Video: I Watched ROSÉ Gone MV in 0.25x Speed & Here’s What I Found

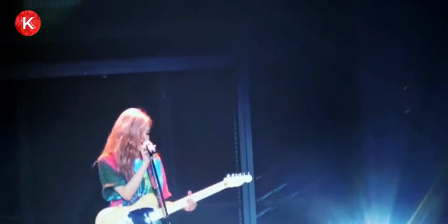Hello guys, welcome to K-Arena channel. As we all know, Rose just released her W song which was amazing,
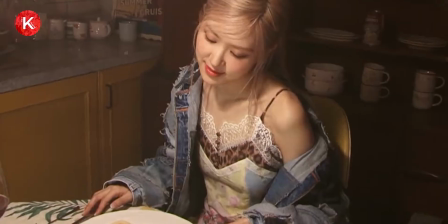of course, along with the MV for Gone which I have watched countless amount of times.
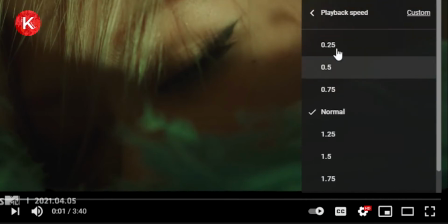So I decided to watch it at .25 times the speed to see if there are any details that I missed.
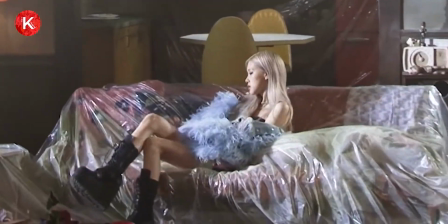I wanted to share them with you through this video.
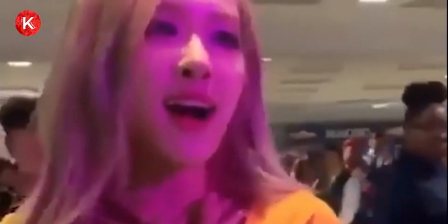Please comment down below if you also noticed these details and share if there's any other ones that I didn't include.
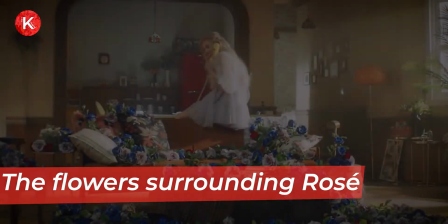Anyways, so let's get started. Number one, the flowers surrounding rosé.
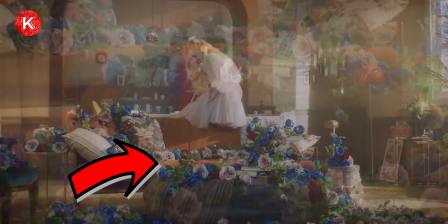In this scene, there are many roses surrounding rosé. Some of them are blue and some of them are white, starting to turn blue.
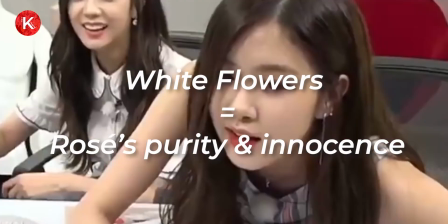The white flowers represent rosé's purity and innocence.
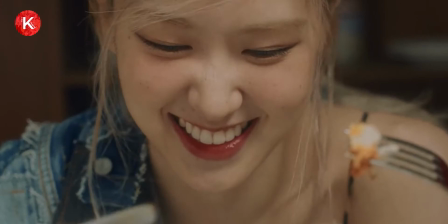They can symbolize a time where she was blissfully happy in her relationship without a worry in the world.
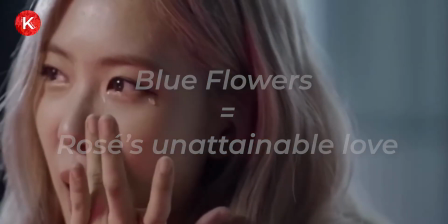While the blue flowers represent unattainable love, which means that Rosé couldn't reach happiness and love in her relationship.
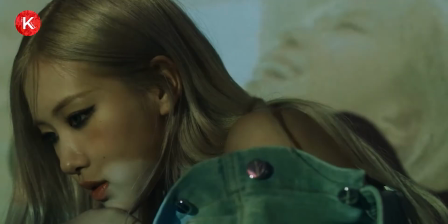That's why all the white flowers that are in the process of turning blue can represent her desire to reach an unachieved love.
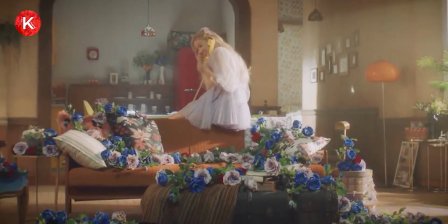I noticed that all the white flowers are in the process of fading into blue,
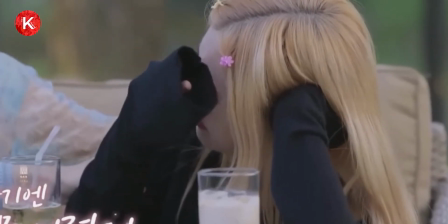which means that But Rosé's happiness in her relationship is almost gone.
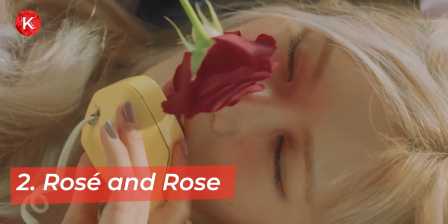2. Rosé and Rose As the MV is filled with roses,
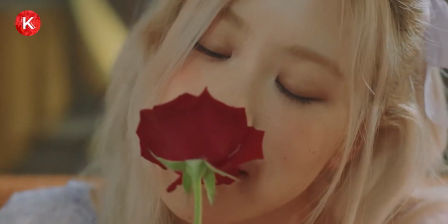flower wallpaper and roses, it can be seen as a play of words on Rosé's name.
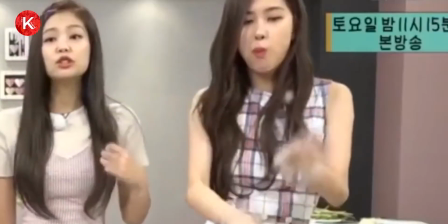Um, yes, it is obvious. But yeah, just wanted to show you whether you realize it or not.
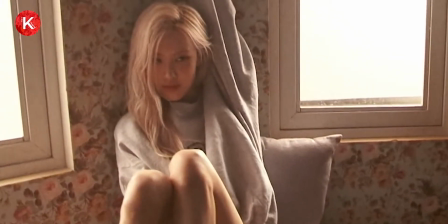This can also symbolize her identity and state of mind as the existence of roses can be noticed all throughout the house.
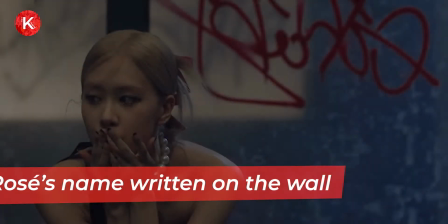3.
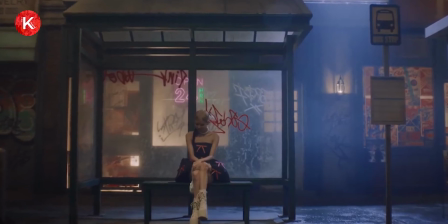Rosé's name written on the wall In this scene, we can see that Rosé's name is written colorfully on the wall.
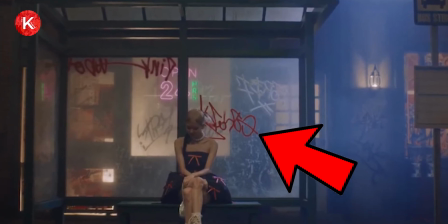In the middle of all the messy graffiti that can be seen all around the station, her name is written in big and colorful letters.
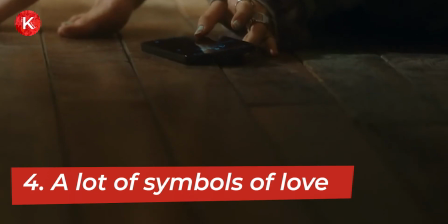4. There were a lot of symbols of love throughout the music video.
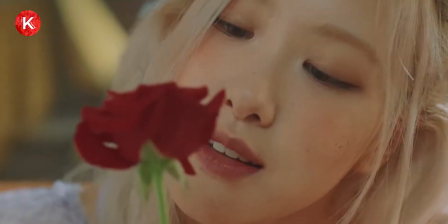Rosé uses a lot of props that could be interpreted as a symbol for love,
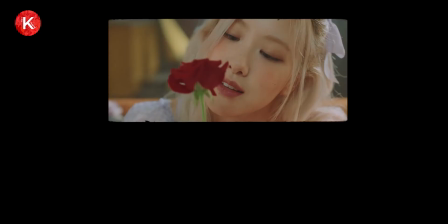like the red rose, the red candles, and the red wine. Most of these props, however, are in the process of disintegration.
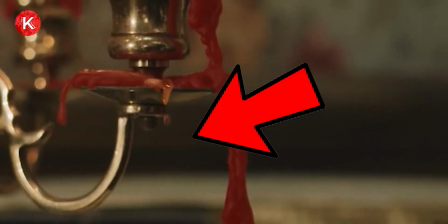We see the example that the candles are melting and that wine is spilt.
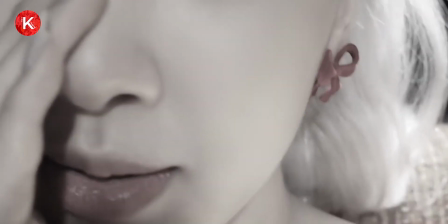This is an early sign that her love will not last and that it would fade away with time.
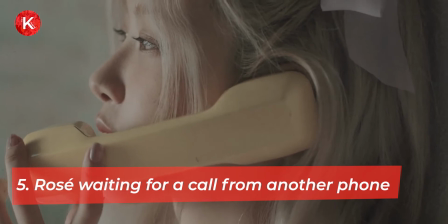Number 5. Rosé waiting for a call from another phone Rosé uses two different phones in the MV.
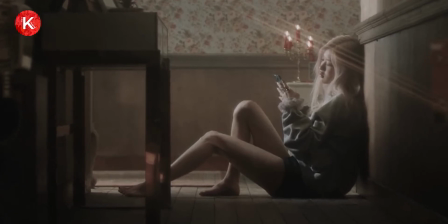In both scenes, she seems like she's waiting for a response from someone.
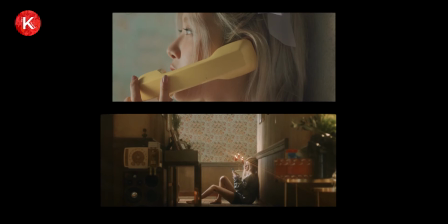In both cases, we can see that she doesn't get anything back and that she's forced to wait even more.
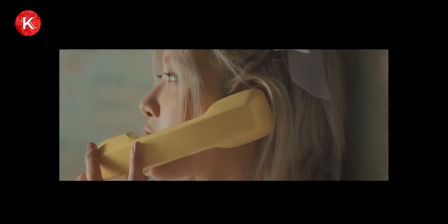In all the past scenes, we can see that Rosé talks with her boyfriend in a yellow phone. but in the present,
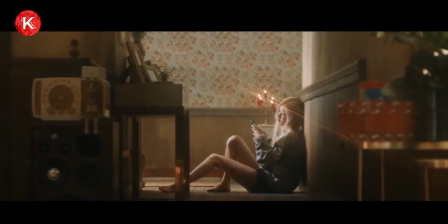there are some scenes where she keeps checking her phone, probably waiting for him to contact her.
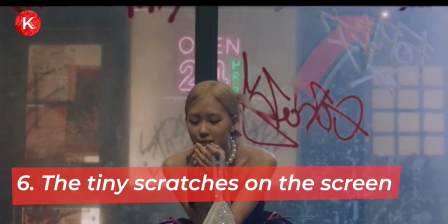Number 6. The tiny scratches on the screen.
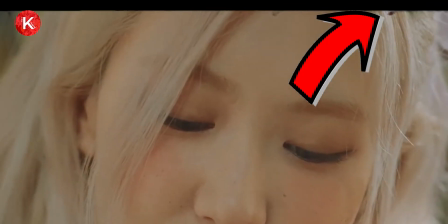We can notice throughout the whole video that there are tiny black dots and some scratches on the screen,
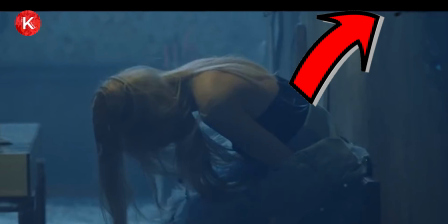which of course made the music video even more artistic. but maybe there's more meaning
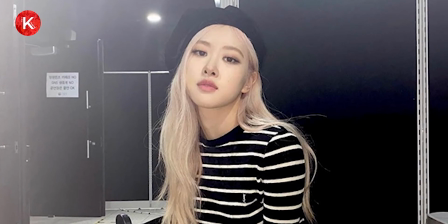to that and that it could have been used to reflect Rosé's emotional state while going through the breakup.
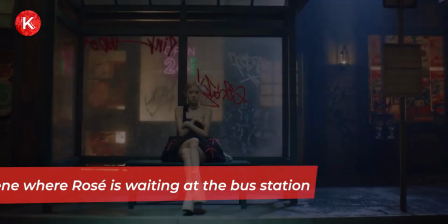7.
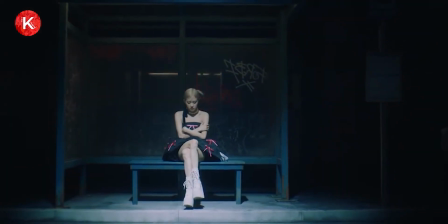The scene where Rosé is waiting at the bus station In this scene of the MV, Rosé waits in a run-down bus stop station.
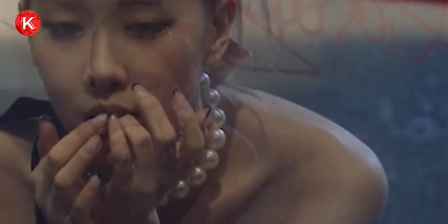I noticed that she's wearing pearls in this scene, which can represent honesty and integrity.
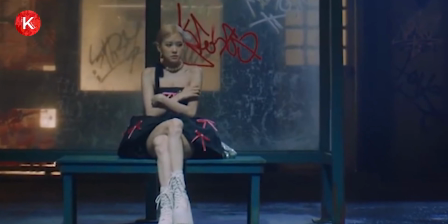Rosé waits patiently in this abandoned station, although there is no sign that anyone will actually come.
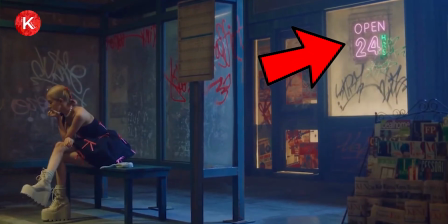The sign behind her that says open 24 hours reveals that she was
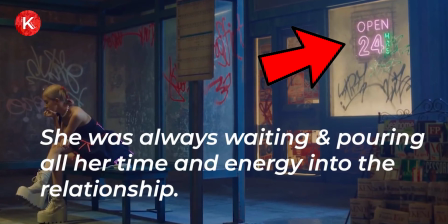always waiting and pouring all her time and energy into the relationship.
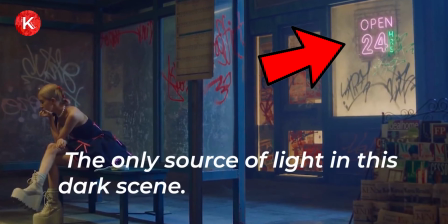This sign is the only source of light in this dark scene. 8.
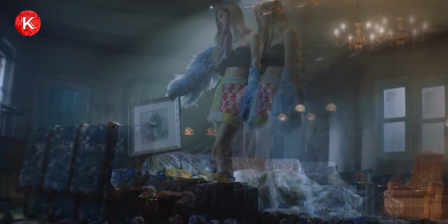Rosé packs only paintings and plants In this scene, I noticed that Rose is packing her stuff and ready to move on.
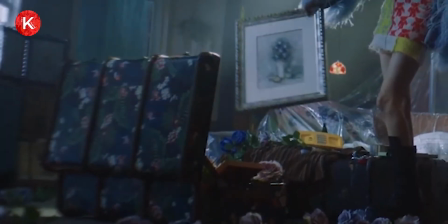But if you take a look at her luggage, you can notice that she didn't pack any clothes but only some paintings and flowers.
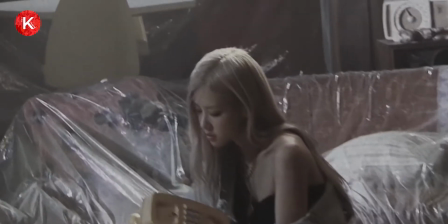This means that there weren't any meaningful memories that she was able to take away
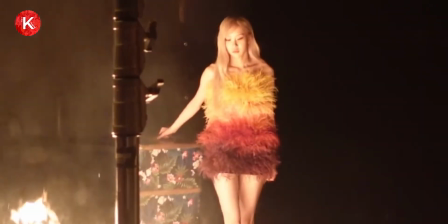from her relationship and that it only left her with pointless souvenirs.
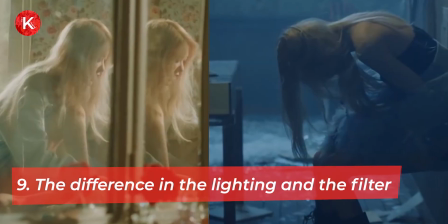Number 9. The difference in the lighting and the filter.
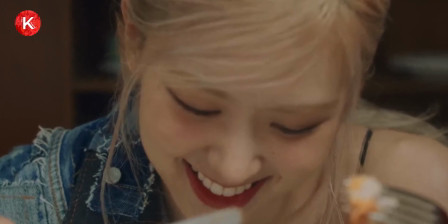I noticed that all the scenes wherein they were dating were colorful, while the scenes after the breakup were gloomy and dark.
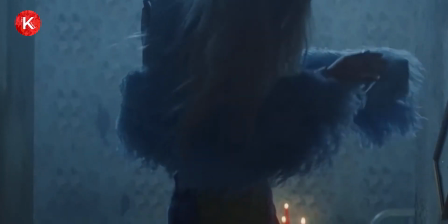This reflects Rosé's own mental state before and after her breakup.
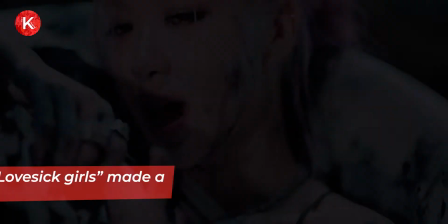10.
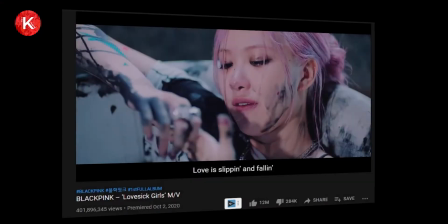The Bathtub from Lovesick Girls Made a Comeback We can see that the bathtub from Lovesick Girls appeared again on Gone MV.
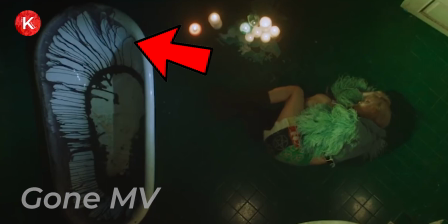This can be seen as continuation to the prior song, which was about chasing love continuously even if it ends in pain.
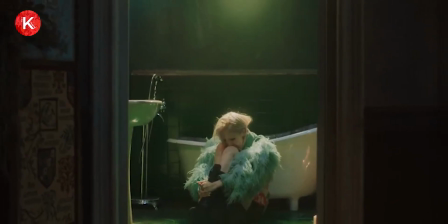Rosé finds herself again near the same broken-down bathtub in a similar state of sadness.
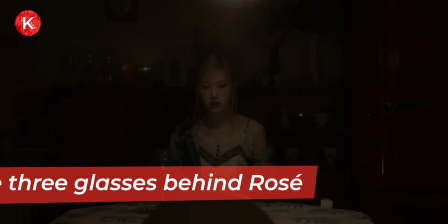Number 11.
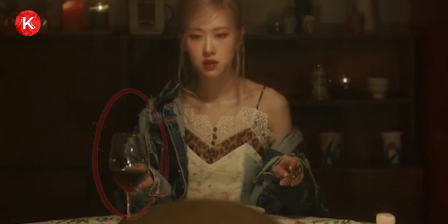The Three Glasses Behind Rosé A glass filled with wine that was on the table was believed to belong to Rosé.
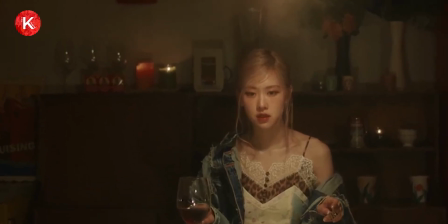But I noticed that there were exactly another three glasses behind Rosé.
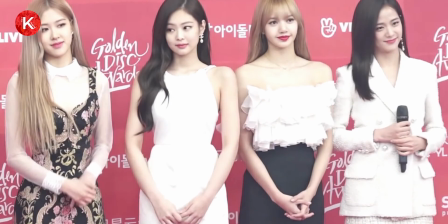I couldn't help but think that these glasses might be a reminder of the remaining three members of Blackpink.
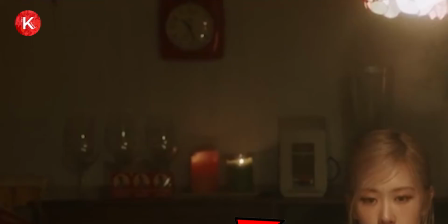Number 12. The 1025 Clock Throughout the MV, the clock behind Rosé stayed still on 1025 o'clock.
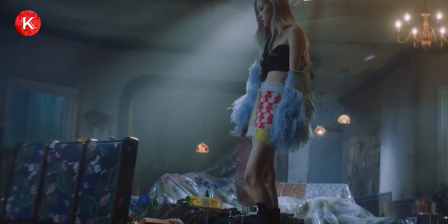And then you can notice that it disappeared while she was packing her stuff.
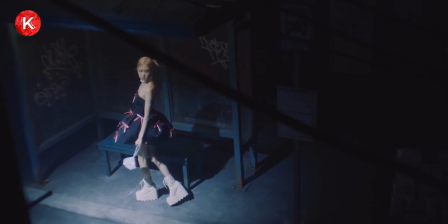This can show that she might have felt trapped in her relationship or in the aftermath of the breakup,
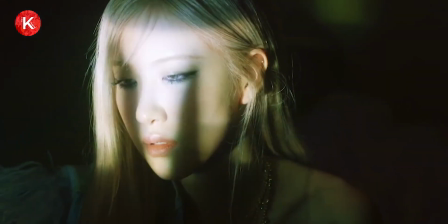so much that time stayed still for her and she fell into a meaningless routine.
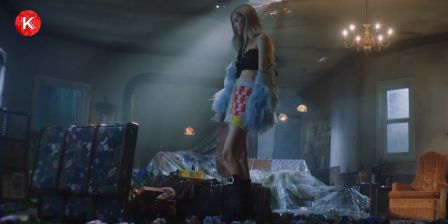We don't see the clock when Rosé packs her suitcase, which can suggest that she was finally ready to move on.
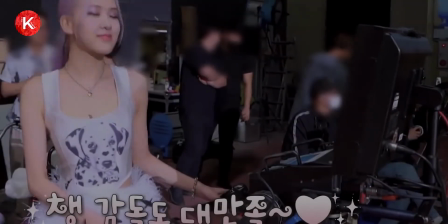This will be the last detail for this video.
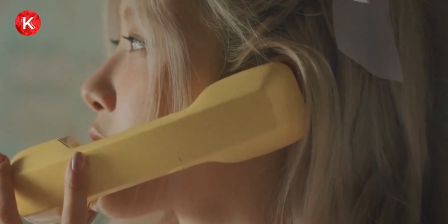I hope I helped showcase some of the hidden details that made the MV even more meaningful and artistic.
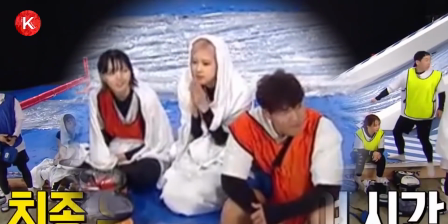Please comment below about your favorite detail and about any that I might have missed.
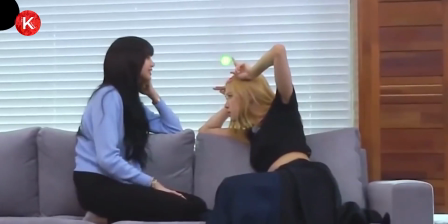Or maybe you can suggest any music video to be featured next.
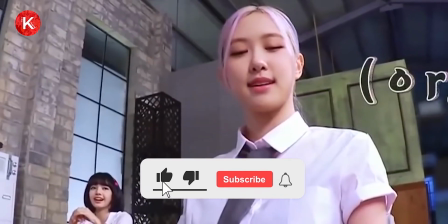I would appreciate it if you liked the video and subscribe if you're not already a subscriber.
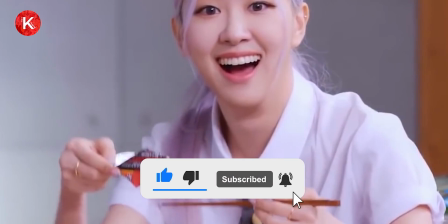And thank you for watching.